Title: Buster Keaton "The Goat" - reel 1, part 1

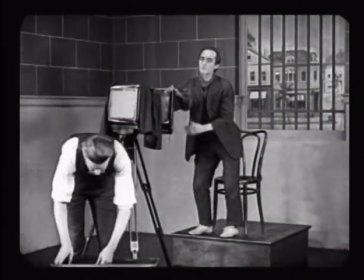496s
In case you didn't see his hand snap the shutter, he used his entire upper torso to indicate that.
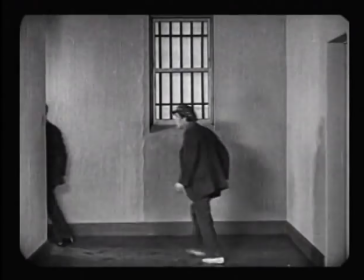503s
The other thing that I noticed in going frame by frame in this shot is that there is a cut right there.
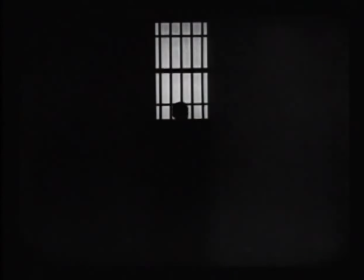509s
You can see the frame line at the bottom. There's a splice in the negative. And you can see how long this actually takes, all the running around. But the simple information that we get in between those pauses is that door is open, lights back on.
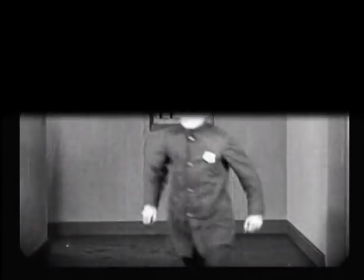521s
He looks one way, looks the other, and then he rushes out of the shot. All right, now let's take a look at this at projection speed.
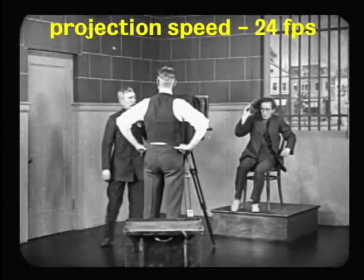528s
Again, 24 frames per second. Again, we're just getting the information. And you'll see that the pauses that the criminal puts in are almost completely gone.
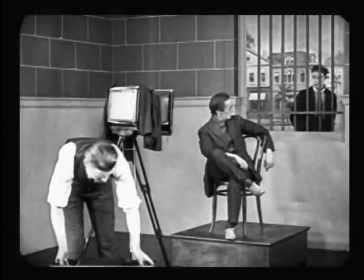537s
We're just getting the information. Aha, there's a guy at the window. There's the camera.
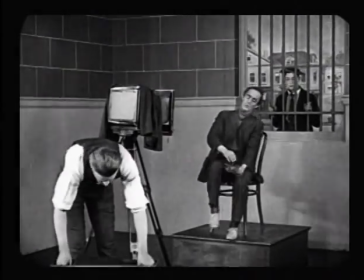543s
Guy at the window. Hmm, I have a hat.
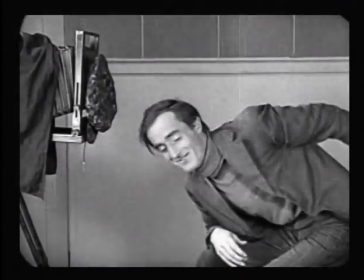546s
I take the picture, cover the lens, sit back in the chair, Buster leaves,
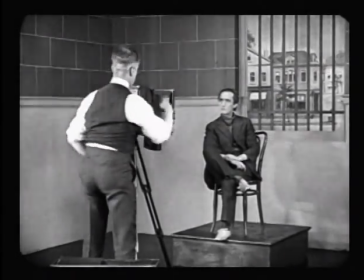553s
photographer, again, he uses his whole body to indicate, click, turns his back, takes his hat, and leaves.
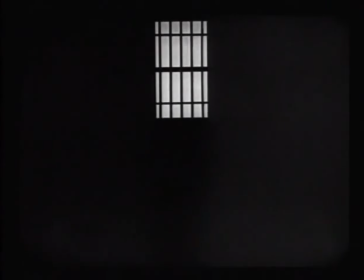564s
He walks over, snaps the lights off. Again, the only information with the pauses gone that we need is silhouette in the window. Door opens and he leaves. Lights back on one way, the other way, and he runs out. Let's move on to the next sequence.